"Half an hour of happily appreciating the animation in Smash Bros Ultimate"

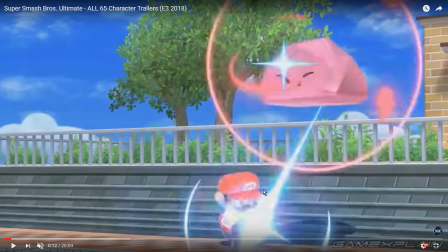4:07 And for that reason, like that's part of the reason why a lot of early animation looks so...
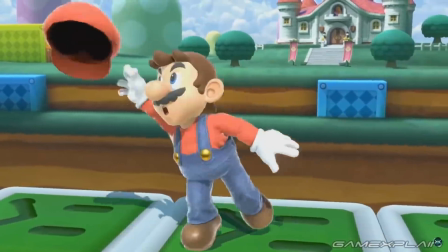4:13 early 3D animation looks so stiff in comparison to 2D, because there was a lot of techniques available to 2D animators that 3D animation hadn't yet replicated.
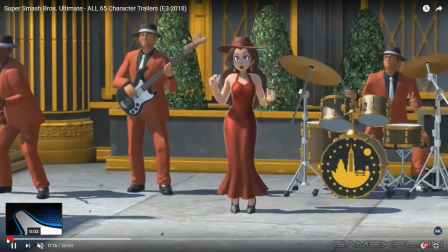4:21 Those times have changed, and that whole extended intro,
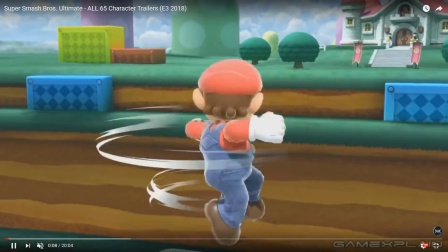4:27 the whole point of that was to talk a little bit about Mario's very first move in this film, in this little character trailer.
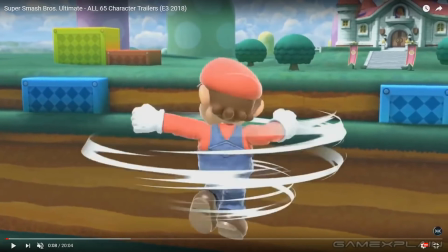4:33 This is his sort of jumping spin attack. I don't remember if it's his forward air or what it is, but take a look at what happens here at the end.
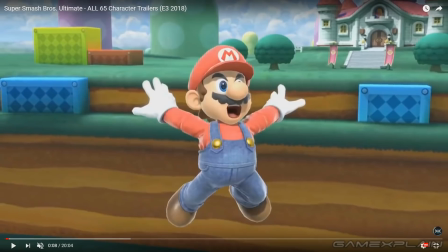4:40 Did you catch that?
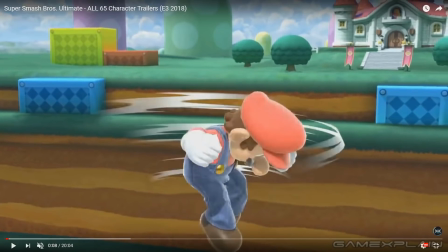4:44 Look, when Mario unfolds, like the last hit of the combo thing, is he kind of folds in on himself, and then he unfolds like, what?
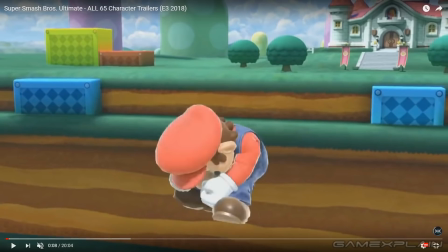4:52 Really powerfully. And he deals a knockback and some extra damage there at the end.
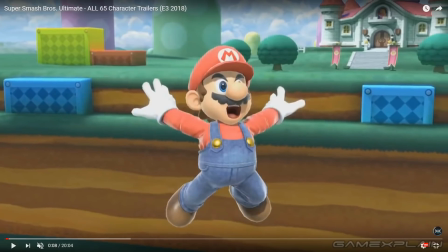4:58 But watch what happens to his body. You catch that, right? He inflates a little bit, and then he deflates.
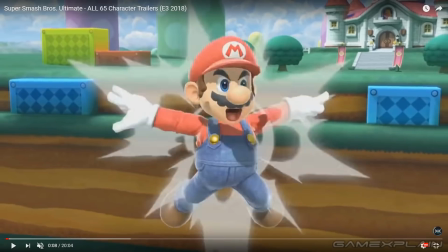5:04 He grows a little bit bigger, like a balloon, and then he deflates again. This is squash and stretch, essentially.
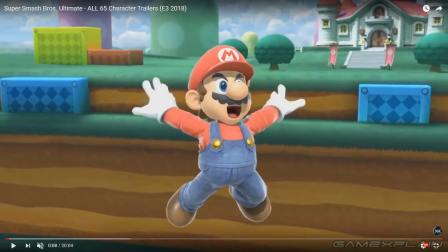5:11 This is an inflation and deflation technique that requires you to deform the character model in a way that in the 90s wouldn't have been possible. It became possible pretty quickly because animators did a hell of a lot of work to make it possible to do in the 3D engines that they had.
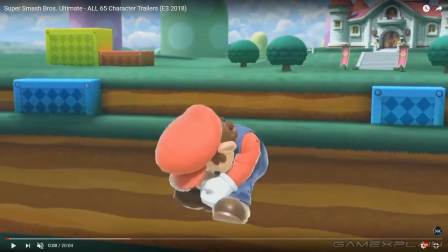5:25 And it's employed here in order to help sell the power of Mario unfolding himself,
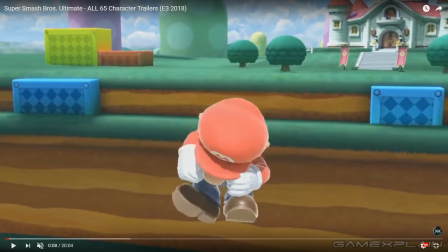5:31 is because if you take a look at just here, he's going to start to unfold himself from here. Watch his movement.
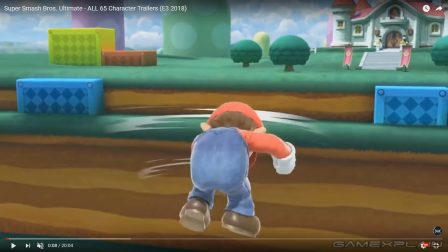5:39 Right? That's not exactly like a huge, punchy movement he's got there. He just kind of unfolds himself,
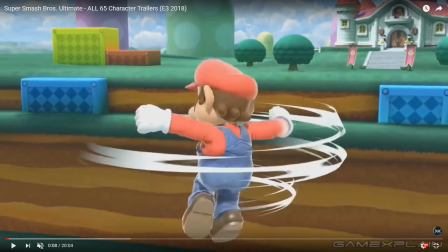5:46 so why does that even look like it has any kind of an impact? Well, there's two things happening.
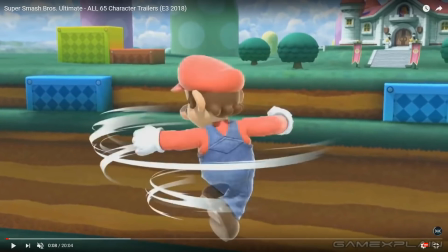5:50 First of all, much like if you watch his rotation here, he doesn't really rotate more than one...
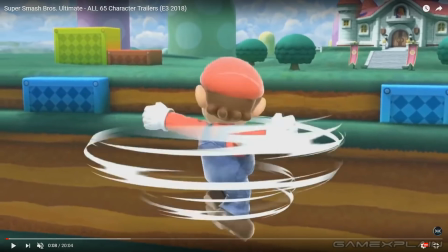5:55 He rotates exactly 2 times over the course of this whole jump. 2 times.
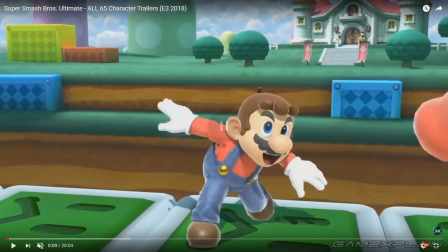6:01 That's how much he spins around. But watch it in motion. Right?
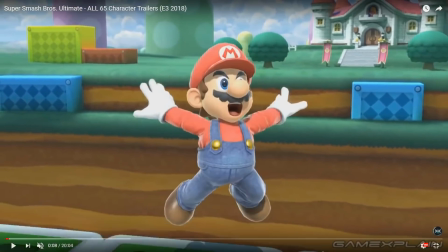6:06 It looks like he spins around a lot more than 2 times when you see him at full speed.
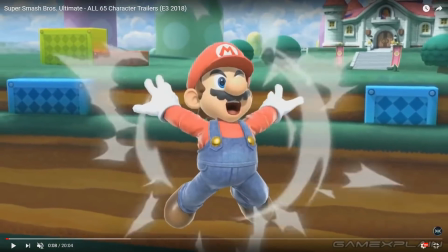6:14 But he doesn't. And the reason why it looks like he spins around a lot more than he does is, again, a 2D animation techniques.
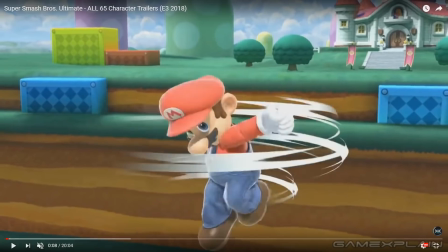6:20 It's these speed lines that surround him. Because they're moving around alongside him, they give the impression of a character that's moving a lot faster than they actually are.
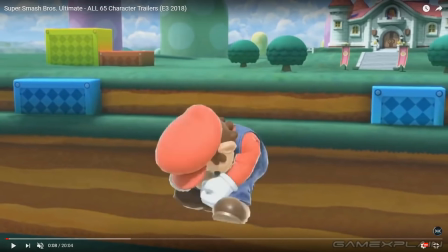6:29 And it's exactly the same principle that's being applied when Mario unfolds himself. If it was just the motion of unfolding himself with absolutely nothing else happening,
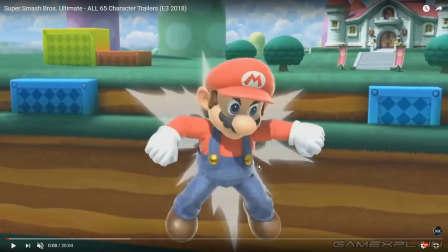6:37 it would look kind of pathetic and have no impact whatsoever. But what gives it its impact is, first of all, the little inflation deflation,
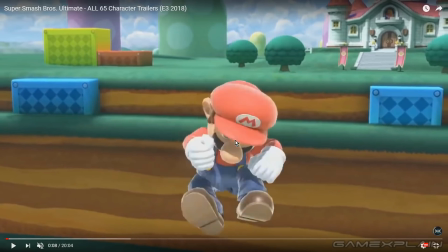6:46 which suggests that he unleashes so much power that it actually distorts his body, and it kind of has to go
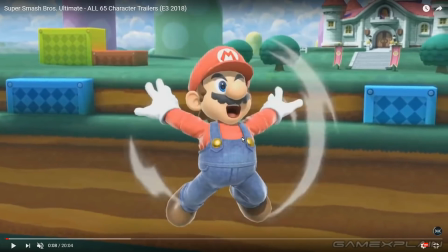6:52 blah, blah, blah, blah, like as though some kind of big impact had just hit it as well as it unleashes its power.
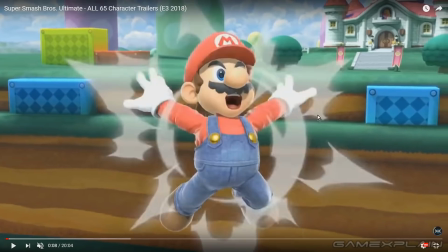6:58 The second thing is this shockwave animation in the background, and it's literally a shockwave.
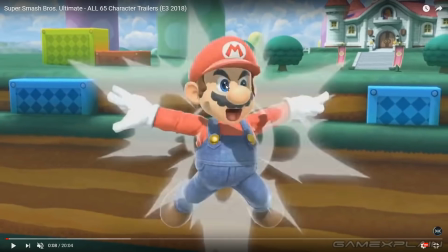7:03 As you can see, there's this circular shape in the middle, almost as though this is a shockwave of air being pushed away from his body,
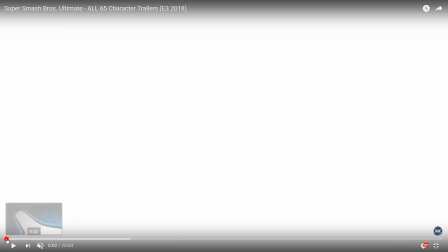7:10 and that's part of what makes that hit look powerful at all.
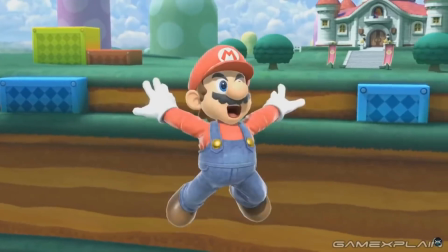7:15 We're gonna look at the Game Explain logo a couple of times here. See that? Like, that looks like something that if you got hit by that, it would really hurt.
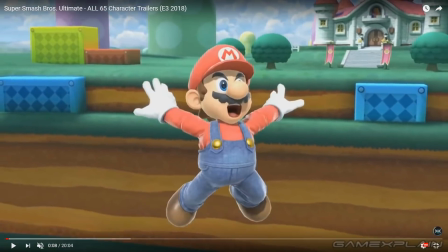7:23 But of course, as we've already seen, just looking at the animation itself, there's really not that much going on.
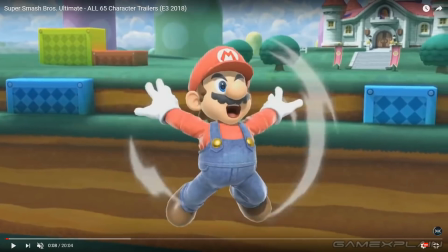7:31 He doesn't even really punch or hit. He just woof, does a little jazz hands pose there.
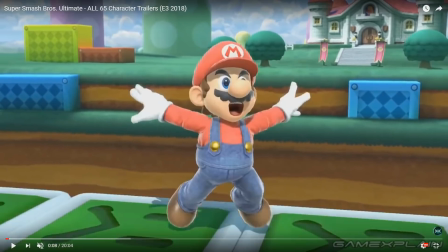7:38 And I love the effects animation in Smash Bros.
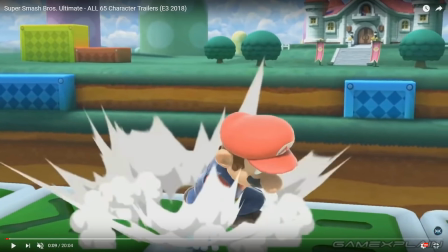7:41 Because that's like, it's at least half of the impact of a lot of the abilities in Smash comes specifically from the gorgeous effects work that's being done here.
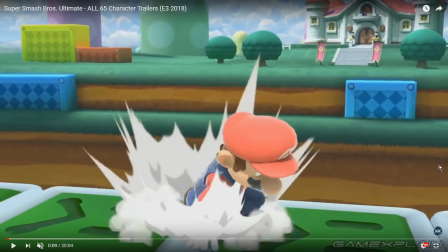7:50 Like here, for instance, is a classic anime effect,
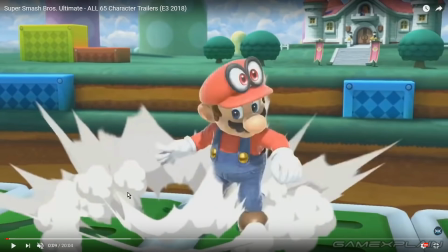7:53 which is these shockwaves that happen as Mario hits the ground and then get followed by these little dust clouds that sort of sell the impact of his landing.
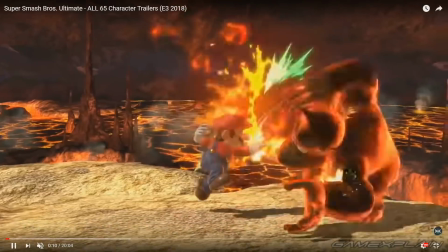8:02 And this has a couple of effects in the gameplay.
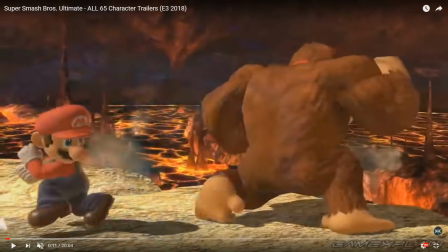8:05 One of the effects it has is that it makes it a lot easier to follow when someone is on the ground and when they are in the air, because anytime they're on the ground,
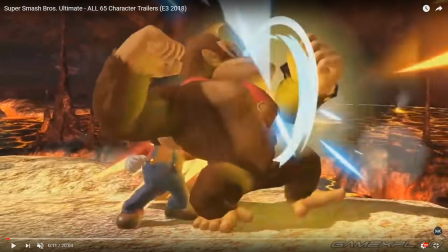8:14 it's going to be preceded by, I think he was up in the air a little previously in this clip.
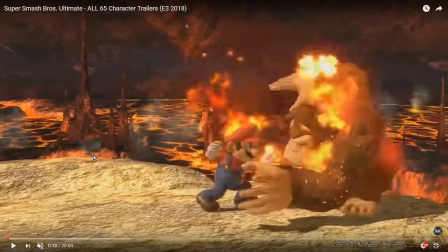8:26 When a character lands
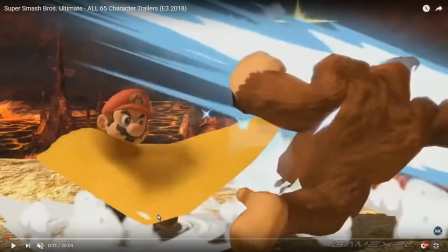8:31 heavily from a jump, there's going to be a little bit of dust animation around their feet, apparently, unless they cancel into a move.
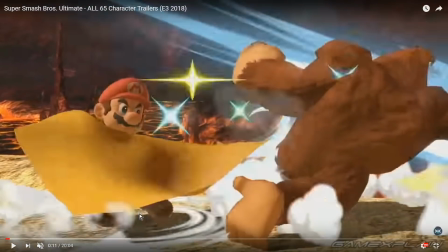8:37 But again, when he unleashes this rotational move with the cape, right?
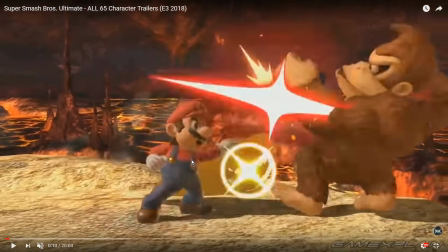8:41 And again, the cape itself doesn't really move that fast. It stops here for a moment as it's selling the impact. And look at these impact frames. Look at all this lighting effect that's being used.
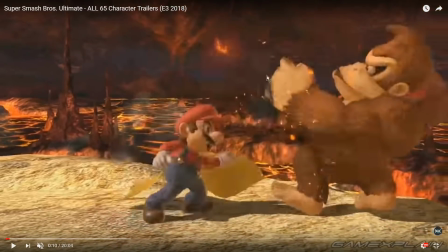8:54 And it's just a cape. Like, it doesn't really do any damage to Donkey Kong. It just turns him around. But look at all these effects working overtime in order to make this
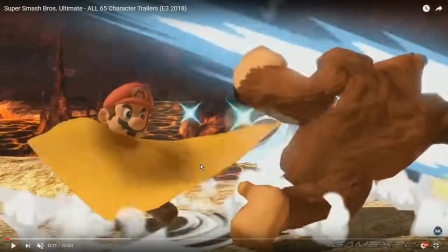9:02 relatively simple motion that Mario is making feel a lot more impactful than it would be without all the effects going on.
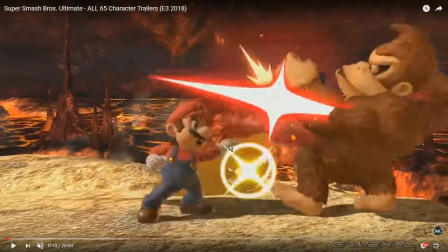9:10 Also, look at how Mario, he connects with the cape here. Now look at his character model as we frame by frame our way through it.
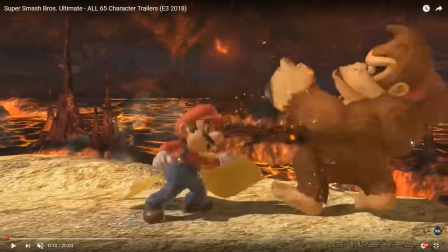9:18 He freezes in place. Like, he just does not move at all until the impact has resolved and he's ready to complete the swing of the cape,
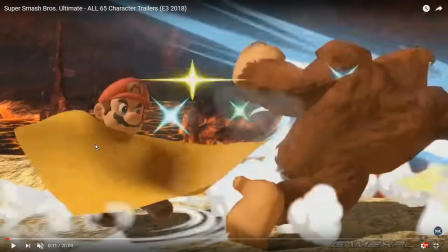9:27 which happens right around here, which is when he finally completes the motion as Donkey Kong gets turned around.
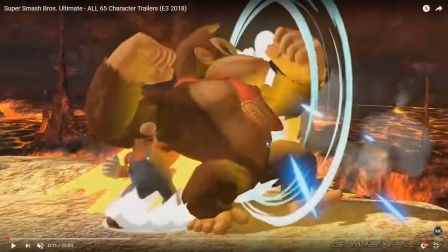9:34 And again, I just adore the effects work in this thing,
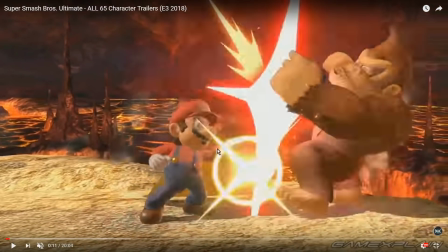9:39 because you can see all of this impact stuff, which is telling you as a player very, very clearly, okay, something has happened here.
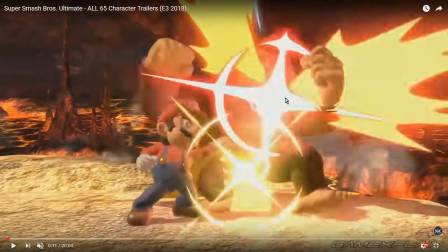9:45 There has been an impact. A thing has occurred that has an effect.
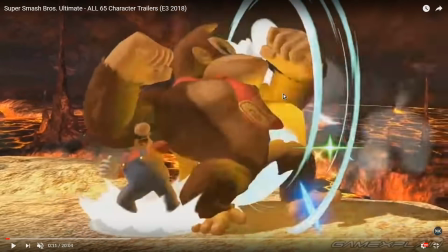9:50 Donkey Kong gets turned around,
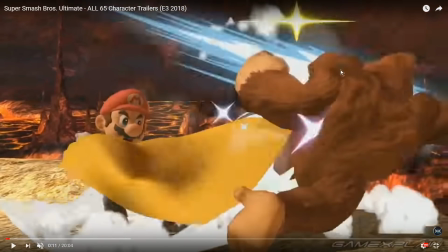9:53 and as he tries to land the punch, here again, some anime effect to really sell the power of that punch.
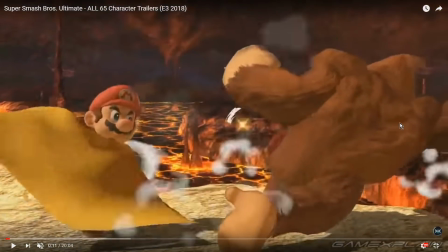10:00 Wham!
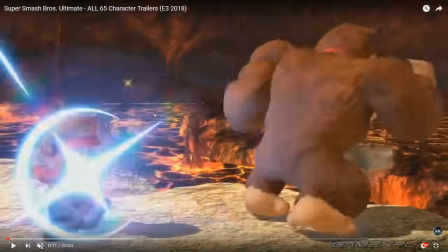10:02 And then Mario, as he charges up, and again, every time something bright light like this comes on screen, it automatically draws the eye to the action.
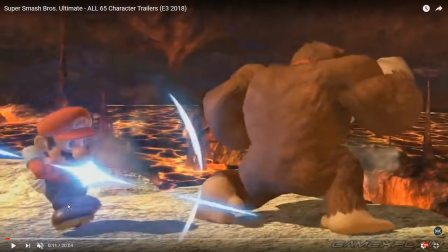10:11 And you see this rotating light, and it tells you here something impactful is happening, something important that's worth paying attention to is happening.
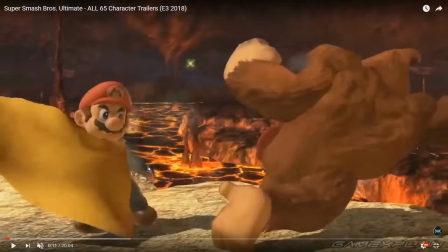10:20 And that's part of the signaling, like Mario is about to charge up a heavy smash attack. And as an opponent, you need to be aware of when that is happening.
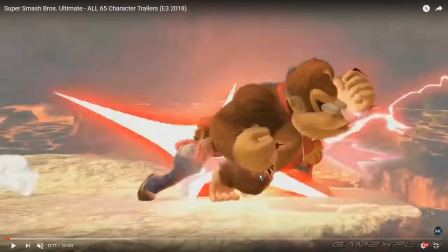10:28 Therefore, a whole bunch of lighting effects are instituted.
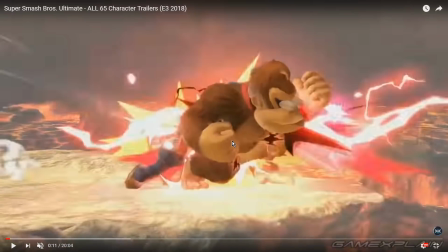10:32 And another thing I absolutely adore in New Smash is this stuff.
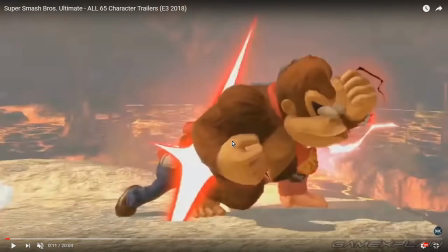10:37 Like, they've really gone all in on selling the last hit effect, which is something we saw in the tournament that was played in Smash Brothers after the reveal of the game, was that whenever there's a one-on-one fight and someone lands what could be a compelling killing blow on the opponent,
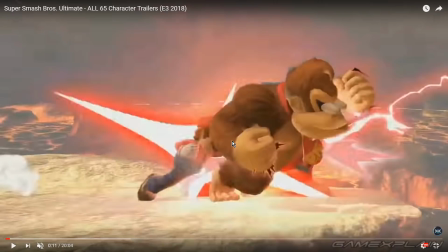10:54 the whole screen will zoom in and it will add a hell of a lot of extra lighting effects to an already powerful,
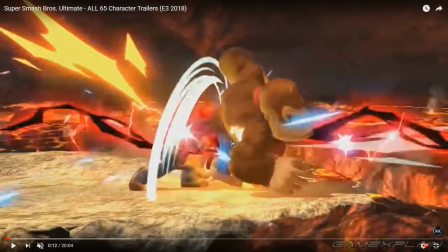11:01 impactful hit to really sell the idea that this is a strong hit, something's about to happen, something important, someone is about to get launched off stage.
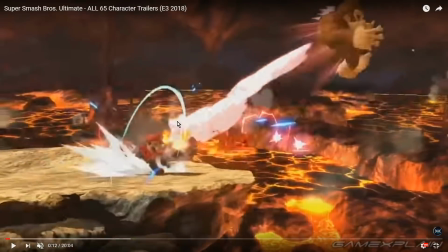11:08 And another wonderful visual addition to the new Smash Bros. Is these colored trails of smoke that follows a character when they get launched off the stage.
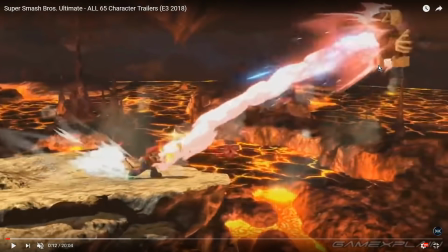11:16 Now, the trails of smoke have been in the game for a very long time. They've always been used to sort of indicate when someone gets knocked off the stage in a hurry.
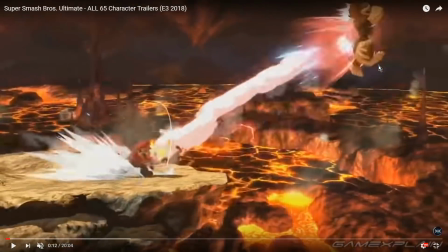11:23 But the clever thing that's being done now is that these are very thick, very obvious, very clear trails of smoke, and they are subtly colored in the color of that is associated with whatever player gets knocked off stage.
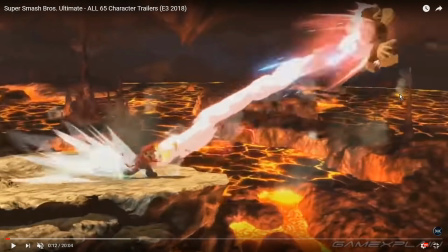11:35 And again, look at the gorgeous effects work on Donkey Kong as he's getting knocked off stage here. He breaks the sound barrier right here.
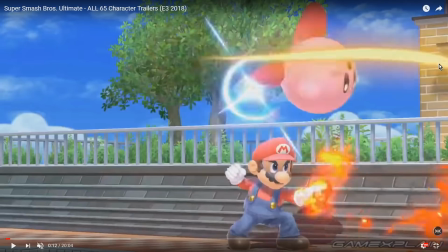11:43 Boom. And off stage. You can see it again here.
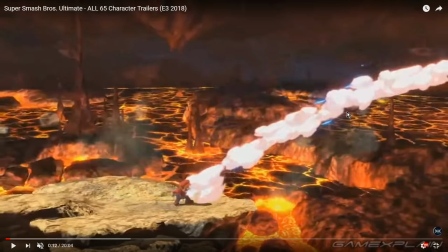11:48 Kirby is trying to land some kind of an attack on Mario and failing.
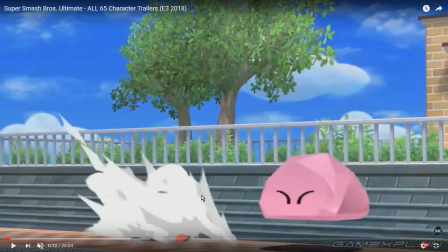11:55 And you can see again with the lighting effects, really selling the idea that something important happened here, specifically that Mario managed to dodge.
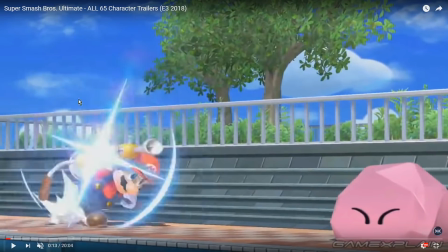12:05 And as he pulls out Flood, once again using those lighting effects.